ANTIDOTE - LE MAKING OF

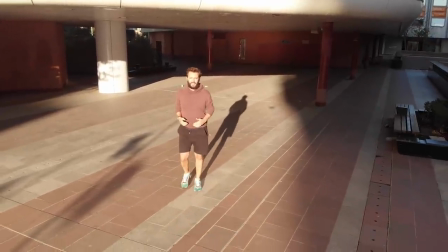[4:09]
On a choisi Beaugrenelle parce que c'est vraiment le quartier de Paris qui fait un peu science-fiction et on savait qu'un samedi matin à 7h, ça allait être assez vide.
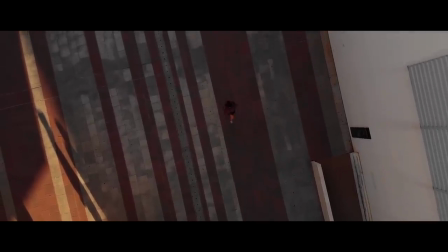[4:18]
On s'étale pas beaucoup sur le monde dans le film dans lequel ils vivent. C'est vraiment un monde un peu futuriste ou un peu post-apocalyptique, quoi, où il y a beaucoup moins de population que maintenant.
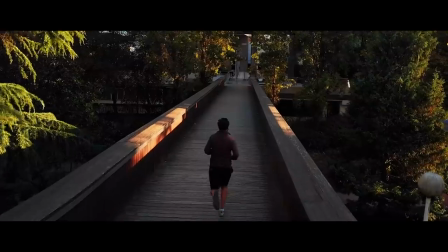[4:27]
Voilà, on a essayé de travailler cette atmosphère-là dans le film dès le départ.
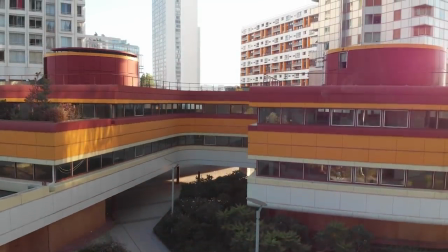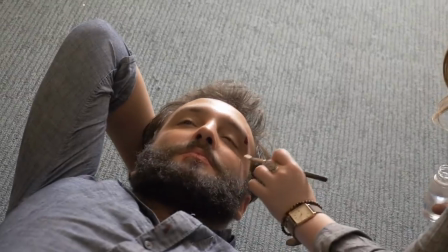[4:40]
Du coup, on s'est enchaîné toute une nuit d'écriture, une journée complète de tournage,
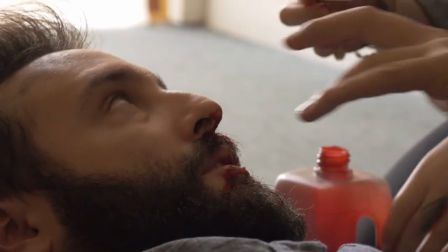[4:46]
et puis sur les coups de 2h du matin, donc après plus de 24 heures sans dormir, on se dit « Ok, on
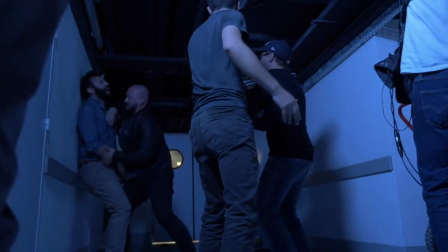[4:51]
va passer aux séquences d'action.
T'es prêt à te battre ?
On a opté à ce moment-là pour une mise en scène à l'épaule, hein, pour donner le maximum de dynamisme.
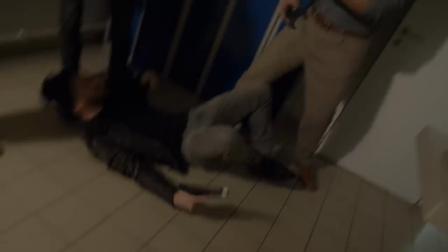[4:57]
On faisait une petite répète pour faire une petite chorégraphie, et puis on l'a tournée, quoi.
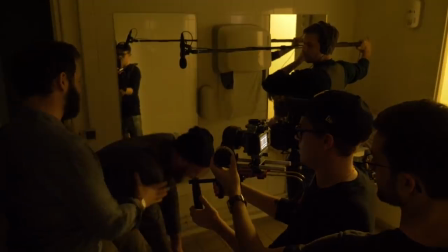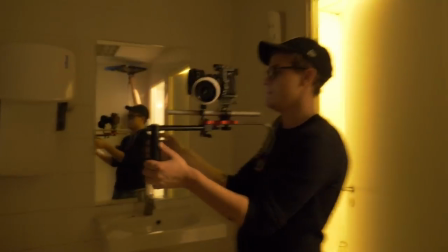[5:09]
En termes de lumière, on a travaillé avec Hugo Svetoukine qui nous a fait une super lumière en très peu de temps, avec très peu de moyens.
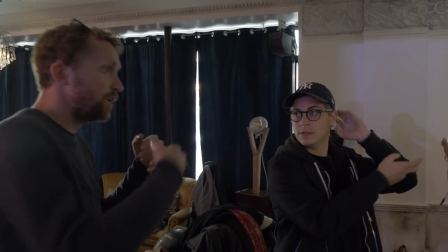[5:15]
Il a tout de suite compris l'ambiance qu'on voulait donner au film.
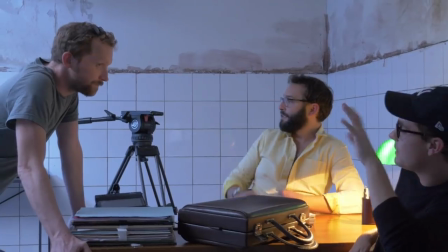[5:19]
Sur un 48 heures, il y a beaucoup de place à l'improvisation, mais pas que dans les dialogues, je pense aussi en termes de technique, de mise en scène.
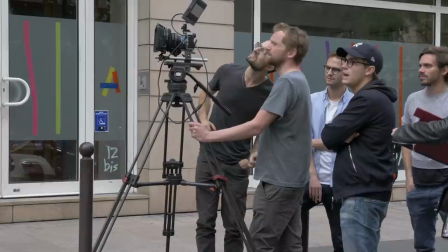[5:25]
Sur un 48 heures, quand on fait de la mise en scène, c'est pas comme sur un film où on a le temps, et donc on improvise un petit peu sur le coup, mais on travaille certaines choses. Forcément, on a une équipe et on utilise les talents et les
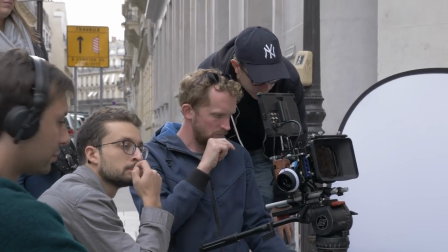[5:37]
capacités de chacun au maximum et dans un temps très réduit,
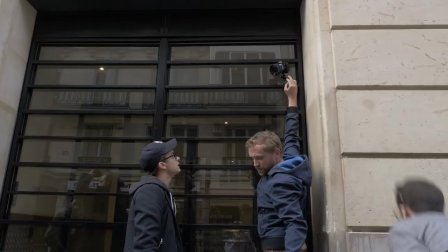[5:42]
donc il faut souvent improviser, trouver des solutions de dernière minute.
Ouais. Et un en moins.
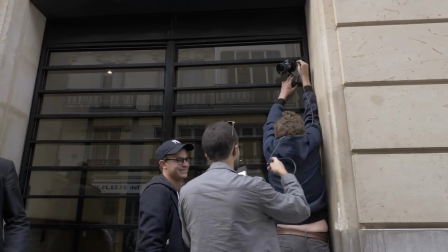[5:50] Next.
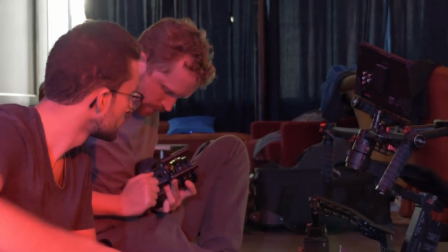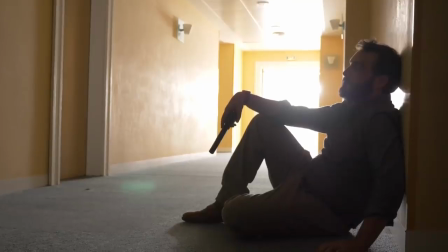[5:59]
La fin du film, bon, alors déjà, on voulait faire une référence aussi à un grand film d'action français qui s'appelle Léon.
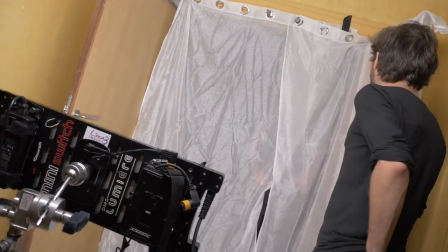[6:04]
Donc, du coup, on a choisi, voilà, un peu cette grande porte blanche vers laquelle nos comédiens avancent.
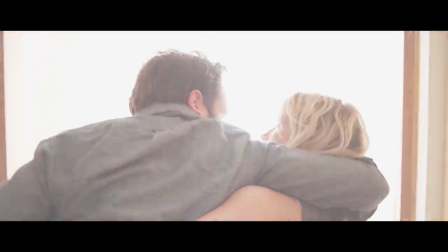[6:10]
Et l'idée, c'était de laisser cette fin ouverte. Et il y a ce petit regard aussi à la fin entre les deux. On ne sait pas s'il y a un truc de passion peut-être qui peut naître entre les deux.
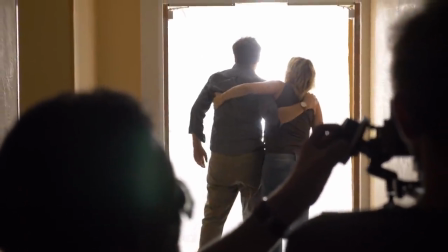[6:17]
On n'a pas voulu marquer trop le truc, de savoir si il faisait ça parce qu'il s'est attaché à elle ou parce que pour nous, il fait ça, il vient l'aider parce qu'il découvre qu'elle est enceinte.
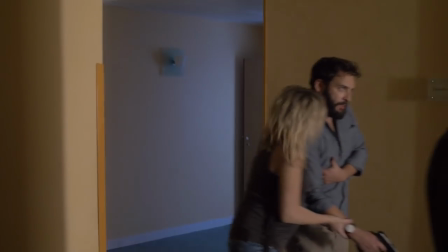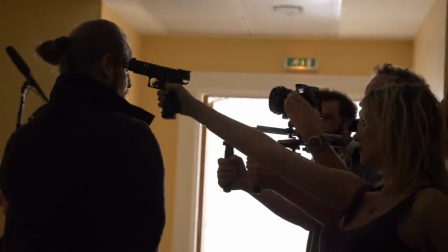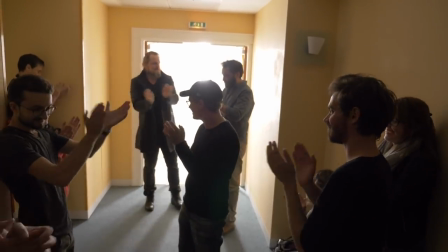Et ensuite, bah, on a dû partir au montage tout de suite.
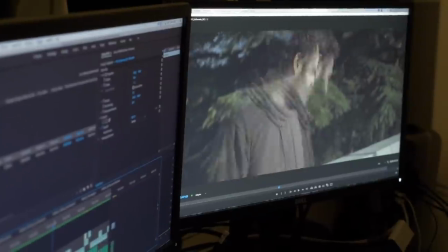[6:46]
Du coup, Vincent a commencé à monter sur place, sur le lieu de tournage, pour qu'on puisse avoir un premier ours prêt dès le dimanche matin.
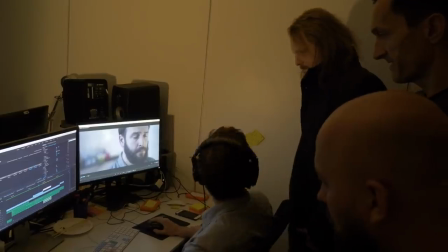[6:54]
Toute la journée du dimanche, en fait, c'est consacré au montage, au mixage son, à la composition de la musique. C'était aussi un gros challenge de faire une musique qui envoie pendant 6 minutes non-stop. C'est vrai que c'est des conditions assez extrêmes, mais qui sont assez similaires aux vraies conditions, on va dire, de vrais projets, ou en général, et notamment pour la musique, où on est relayé à la fin.
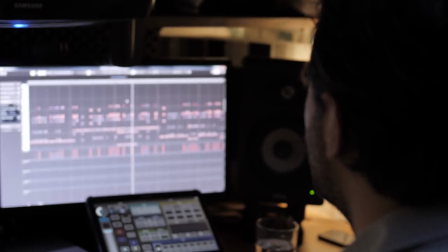[7:11]
Et il faut tout faire dans l'urgence. Il y a Pierre qui m'avait dit qu'il aimait beaucoup la musique de Dark Knight, il pensait que c'est quelque chose qui pouvait coller à l'ambiance du film.
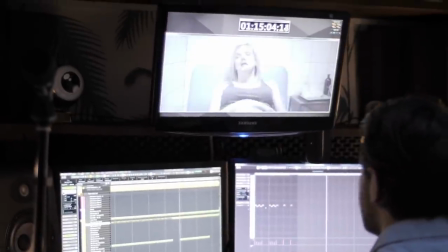[7:18]
Voilà, je suis parti de cette base d'ambiance, mais par contre en cherchant une couleur vraiment pour le film, en cherchant des thèmes. Pour la fin, j'avais une référence en tête qui était La mémoire dans la peau. Et donc du coup, j'ai demandé à notre deuxième compositeur, Charles, qui fait vraiment de la musique électro, de s'inspirer de la musique de Moby et de nous faire un générique de fin pour conclure le film.
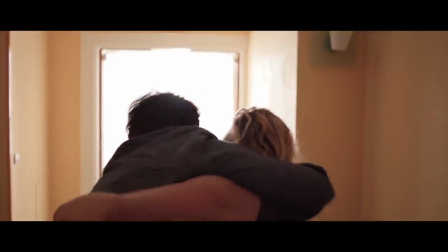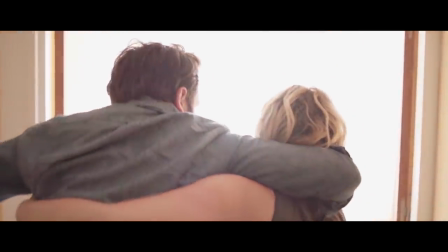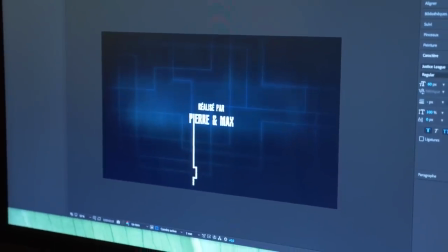[7:51]
On a vraiment terminé dans les derniers instants. On a pu rendre le film, je crois, 10 minutes avant la fin du temps réglementaire.
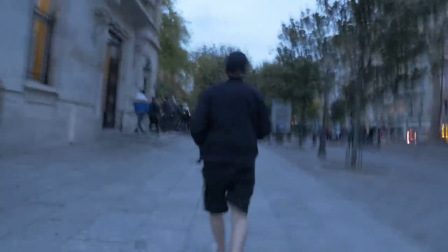[7:59]
Au final, on a un film qui existe et qui a plu, surtout au jury. C'est grâce à ça qu'on a pu gagner le prix de la meilleure réalisation.
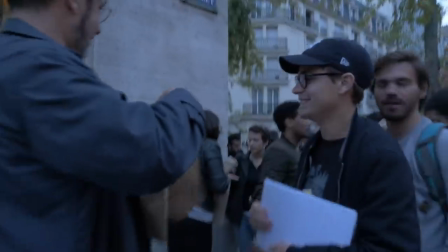[8:06]
On a gagné le prix du meilleur son.
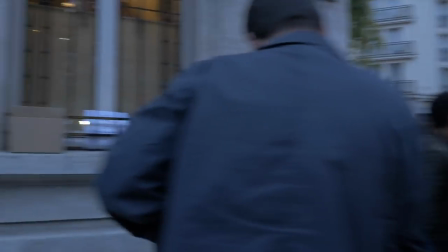[8:07]
Et on a surtout gagné le prix du meilleur film Paris, qui nous a permis d'aller représenter la ville de Paris lors de la finale internationale du 48 heures à Filmapalooza à Orlando.